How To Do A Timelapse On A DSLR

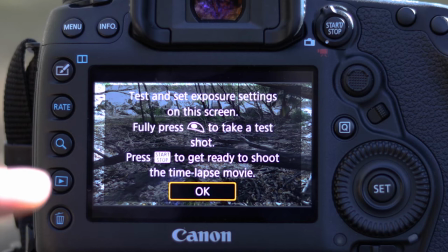[4:03]
You get out of the menu and you'll clearly see here that says whenever you're ready,
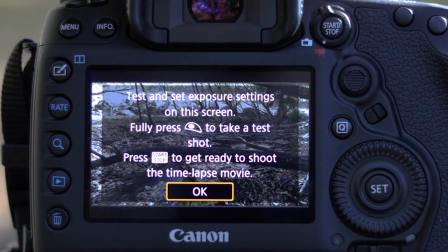[4:07]
you can use a test shot by hitting the shutter speed, or if you're ready, just hit the record button like you normally would.
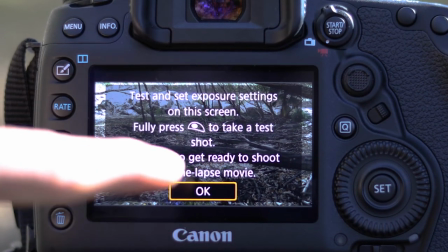[4:13]
In this case, we're just gonna hit the record button and just get started.
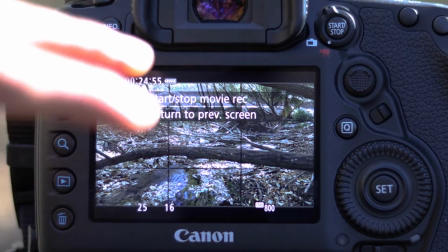[4:19]
And really quick here, you can stop this at any time using the shutters button,
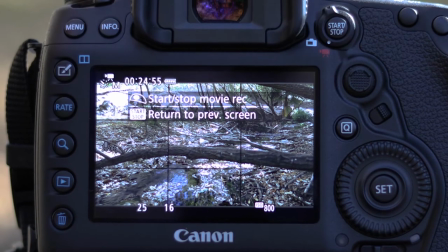[4:24]
or if you want to go back to the menu, you can hit the record button. But in any case, you're just gonna leave the camera here and let it do its thing for however long you have it. The timer's on the top left, so you're ready to go. And now the screen's off and it'll start recording.
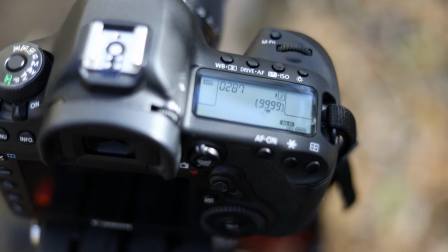[4:40]
Really quick on this DSLR, all the settings will be shown to you on top.
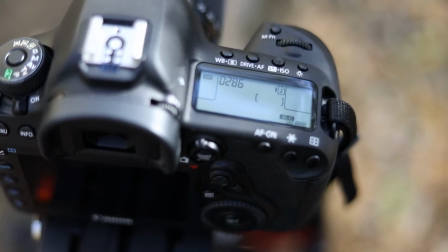[4:45]
So it's taking all these pictures for however long. It's set already at 285 photos taken.
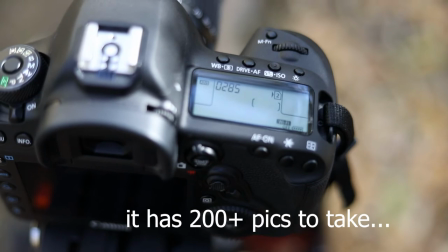[4:52]
So you're just gonna have to wait this out.
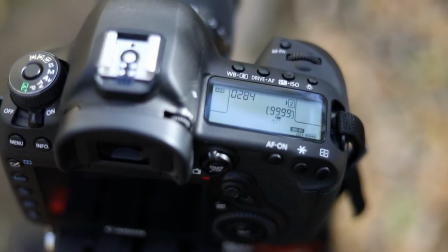[4:54]
This is when the patience comes in, but you can bring a book or chill or I don't know, do whatever you want during the time lapse, just enjoy yourself.
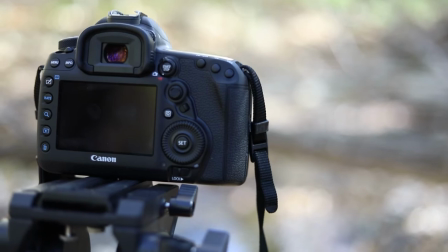All right, and as you can see now, it's finally done. We waited our 25 minutes, and you know it's done because it'll actually return to its original menu screen where you can see all the options.
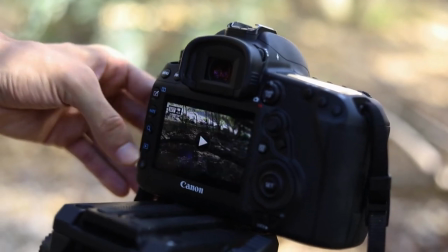[5:22]
And if you hit the play button, you can actually see your time lapse.
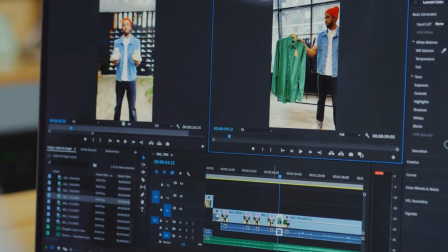[5:29]
All right, and now let's hop onto the computer to do a little bit of post-production if you feel like it.
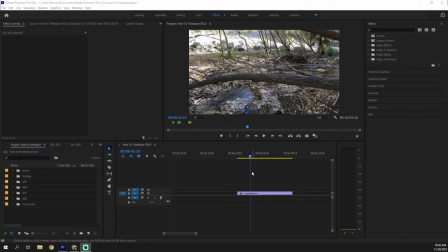[5:35]
All right, so once you open your video editor of choice, you can import your footage. I have it right here, the time lapse, as you can see. And you have a few options to really touch it up. The main one being probably just doing some basic color correction.
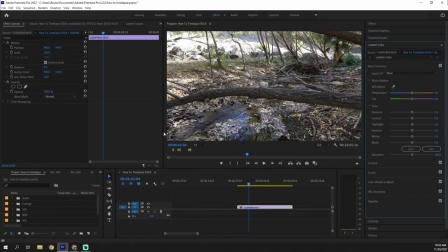[5:50]
So if you want to make it pop a certain way or give it a stylistic look, you can do that here.
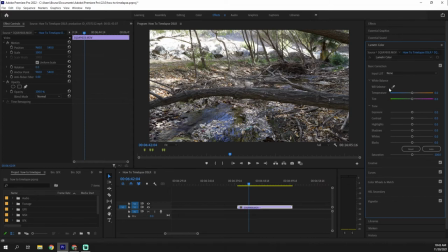[5:56]
Hopefully your white balance is correct. In my instance, it is. I would say that what I messed up on is the highlights are a little overexposed, so I may want to adjust that.
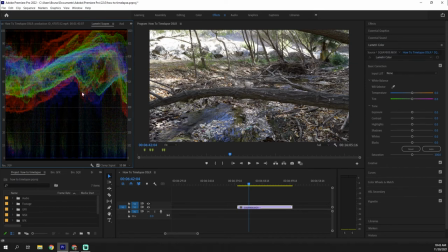[6:09]
As you can see, I'll pull up the scopes here so you can see the data of the image. And we're losing a little bit of data. There's not too much we can do about that. You can try lowering the highlights. May not always pop up in the data.
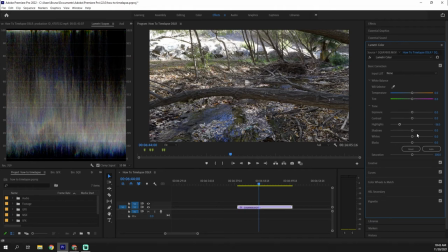[6:23]
Oh, there you go. You can lower the highlights a bit. That's kind of helping. Increasing the shadows brightens up the image. Whites I might reduce just because it is overexposed, and give it a little darker look by adding some blacks back in there.
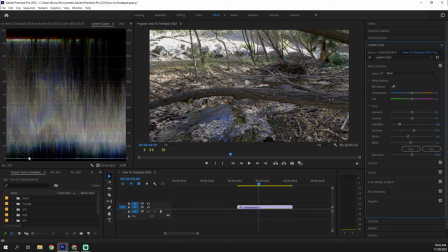[6:38]
Generally, you don't want it to go below 10 or 5 because you start losing data. You start losing data at 0, but there's some rules you can follow. It's honestly personal preference.
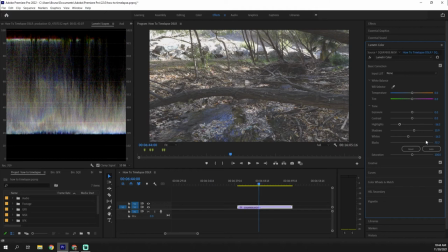[6:49]
You want a less contrasty look, you go here. One more contrasty look, you go down here.
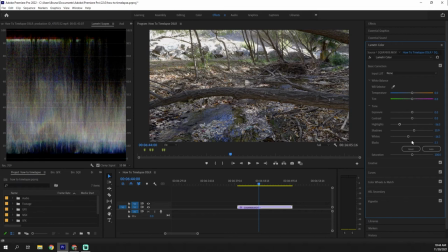[6:54]
But obviously, going to the extremes is never really a good idea, so do what you want. Let's say I'm happy with that. You can also decide to add some LUTs.
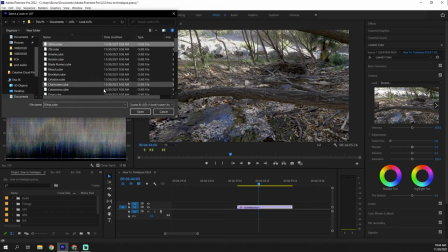[7:04]
I have some that I've been meaning to use, so I'm gonna try one. Let's go to drive.
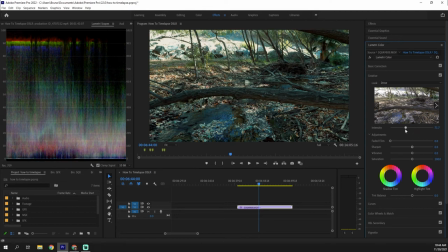[7:11]
And this one actually looks really cool. I might reduce the effect because it's a little too dramatic for me. There you go, this gives it a nice little contrasty look, a little more cinematic, you could say.
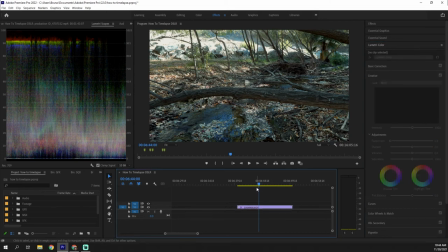[7:25]
And let's watch that play through.
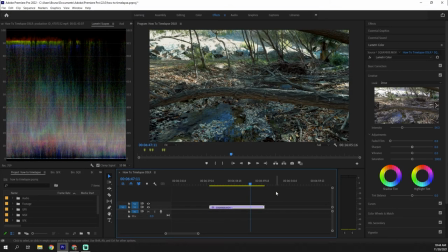[7:33]
Great, it looks fantastic. Another thing you can do here to make this a little more dynamic is add some motion.
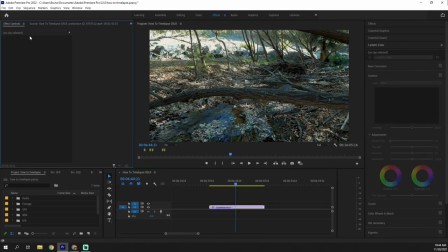[7:43]
So we can go to effects control here. And it's different on every editing tool, but basically we're gonna try to do like a zoom in, or rather a zoom out, and we'll have it start from this corner and we'll zoom out to the full image here.
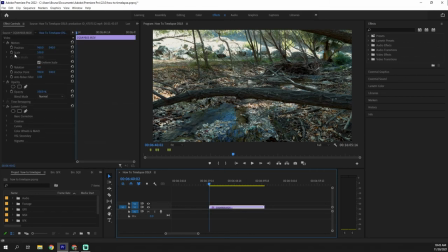[7:59]
So all we have to do for that is go to the beginning of our clip. We're gonna add keyframes to our position and our scale.
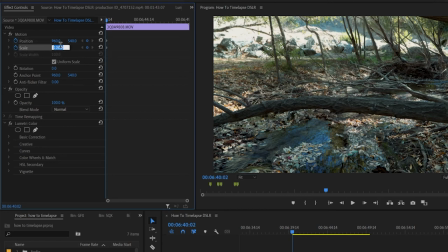[8:07]
And in this case, we're gonna scale in. So we're gonna start in zoomed in, let's say 140.